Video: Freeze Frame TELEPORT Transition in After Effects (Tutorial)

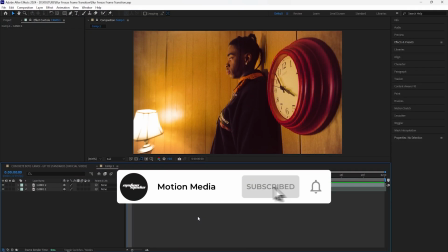[0:09]
Yo, what's going on, guys? In today's video, we're going to be going over how to create this freeze frame transition.
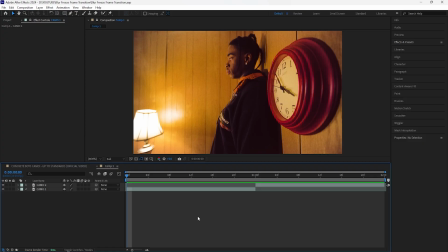[0:14]
It's kind of like a teleport transition where we have our subject cutting really fast and it creates this really cool energetic transition.
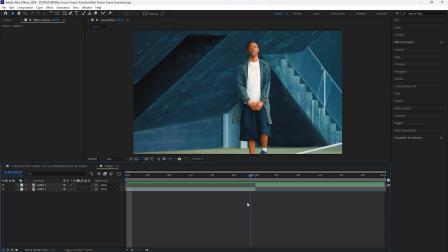[0:21]
So let's get right into it. Here in After Effects, I have these two clips from Camo's music video. What we're going to do is just go to where the cut is between your first two clips, and we're going to be using the second clip in order to create this transition. So you want to duplicate this layer by clicking Control D and then right click this layer, go to time, click freeze frame.
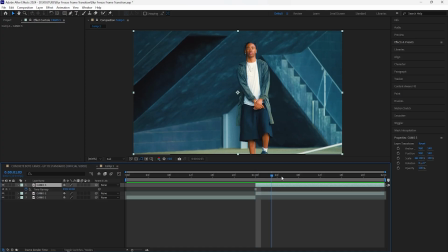[0:39]
And what that does is freeze frame the first frame of this layer. So now it's a still image, and that's essentially how freeze frame transitions work. You use a still image in order to create this transition. Now what we're going to do is grab the pen tool, and I'm going to mask out my subject.
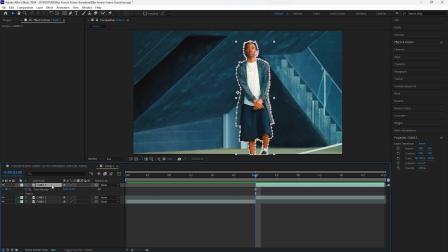[0:58]
After you mask out your subject, click your layer and click M twice in order to open up the mask.
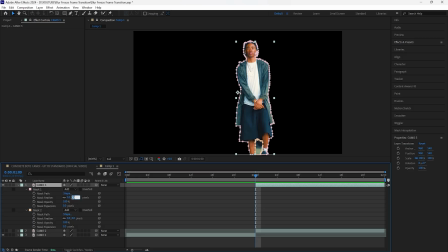[1:03]
Just going to turn this layer off for now. I'm going to increase the mask feather by 1 and then decrease the mask expansion to -1. Also going to do that for mask 2 as well. So increase the mask feather to 1, and then I'll increase the mask expansion to 1 for this one.
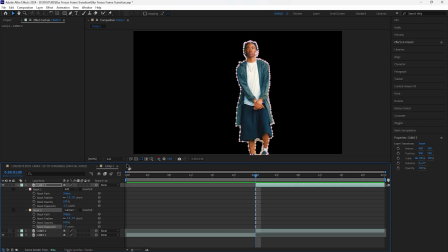[1:18]
And because I do want to get rid of this part of the subject, I'm going to change this to subtract. And now, as you guys can see, we have smoother edges for our subject. The next thing we're going to do is grab this layer and just drag it back 6 frames. Also make sure to cut this layer so that it's only 6 frames long.
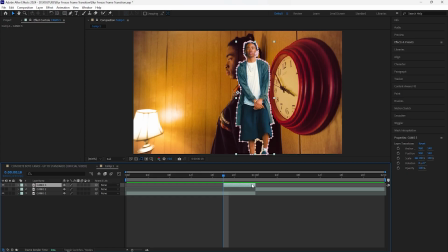[1:34]
And when it comes to this transition, we are going to be duplicating this layer a few times. For this first freeze frame layer, I'm going to move the position.
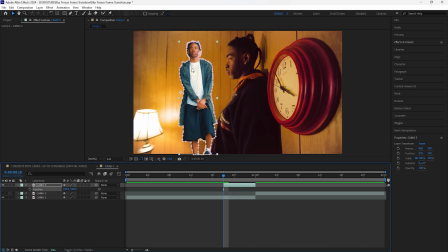[1:41]
I'm going to move this one towards the left because I want the freeze frame transition where we have our subject coming in from the left to the right. Move it all the way towards the left, and I'm also just going to drag it down. And the reason why I'm moving the position is because I feel like it will make the transition look better if we have all of our freeze frame layers in different positions.
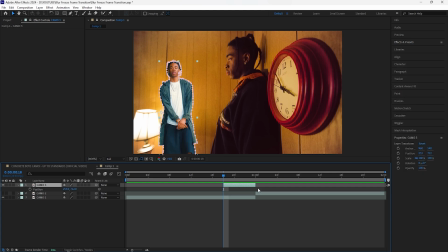[2:00]
The next thing we're going to do is actually cut this layer in half. So it's going to be 3 frames long. And for this layer, we're going to add an exposure.
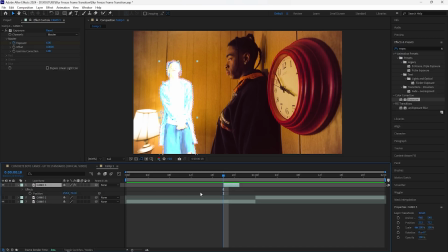[2:06]
Increase the exposure to 6, keyframe it at the start, and then go towards the end of this layer, keyframe it to 1. Because as this transition is happening, I want this layer to have this flash effect. And for the next effect, we're going to add a directional blur.
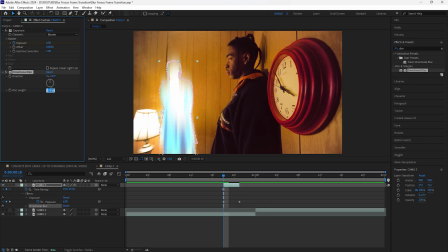[2:19]
For this effect, I'm really going to increase the blur length to around like 180, keyframe that at the start, and then go towards the end, keyframe it to 80. Easy ease all of these keyframes. Now what we're going to do is duplicate this layer again, bring it forward 3 frames, cut this layer so that's only 1 frame long,
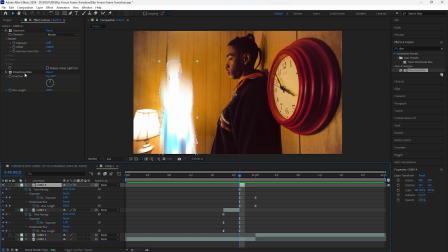[2:35]
delete the directional blur effect for this layer, and I'm also going to delete the keyframes for the exposure.
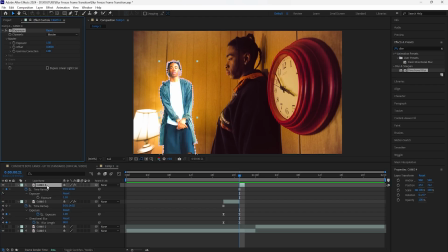[2:41]
Change the exposure to 1.5, and I'm also going to change the position for this layer as well.
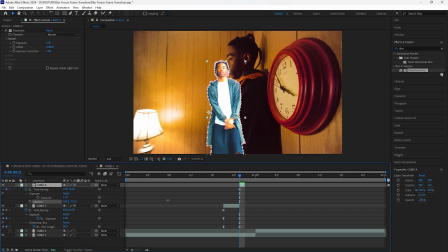[2:47]
Move that more towards the right, and then change the Y position to its original position. So I have mine like that, and I'll also just change the color of these layers just so that it's easier to identify.
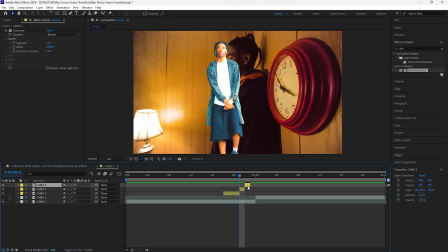[2:58]
Duplicate this layer again, bring it forward 1 frame, and we're going to delete the exposure effect for this layer. I'm also going to change the position of this layer. I'm going to bring down the Y position. For this layer, we're going to add the directional blur effect, increase the blur length to 180. We're going to duplicate this layer one last time, bring it forward 1 frame so that it connects with the second clip.
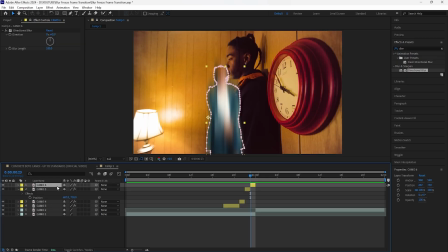[3:18]
Also just turn that back on. And for this layer that we just duplicated, I'm going to change the position back to its original position.
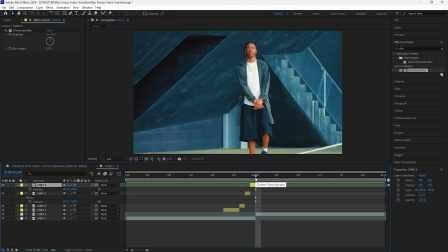[3:24]
And the reason why we're doing that is because we want to make sure that our masked out layer matches with the position of the clip that we're transitioning into.
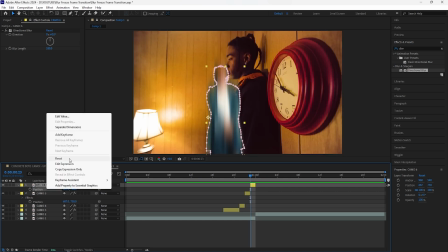[3:31]
So change the position of this, click the position, right click it, and then click reset. And what that does is just change it to its original position.
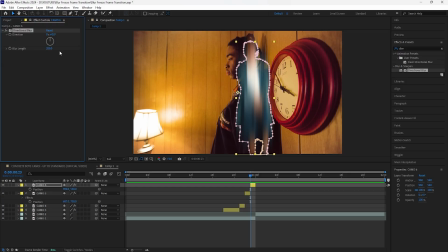[3:39]
I'm also going to increase the blur length to 200 just so that it's a little more blurry. The final thing we're going to do is create a flash effect in order to make this transition look even better.
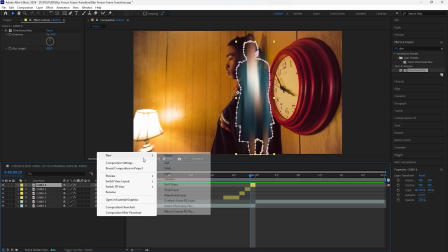[3:47]
So we're going to create a new adjustment layer, make this adjustment layer 4 frames long,
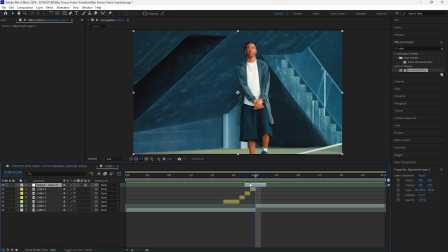[3:51]
bring the adjustment layer so that there's 2 frames on the left and then 2 frames on the right of this cut.
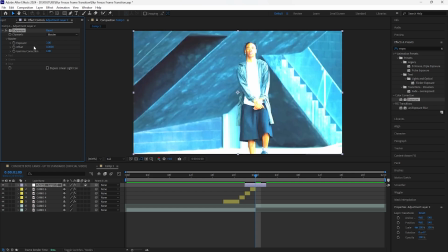[3:56]
We're going to add an exposure to this layer, keyframe the exposure at 3 at the center, and then keyframe both the start as well as the end at 0.
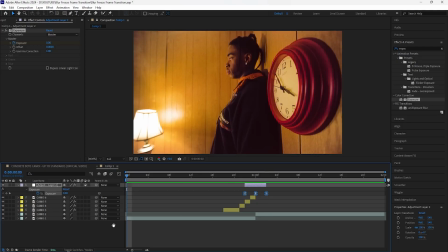[4:04]
Easy ease these keyframes. Now when I play this, this is what we have for our transition. And by adding the directional blur and exposure effects to the freeze frame layers, just creates that extra movement which makes the transition look better.
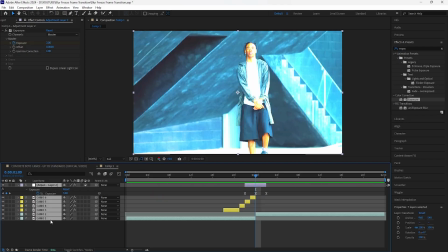[4:16]
But this is the final transition.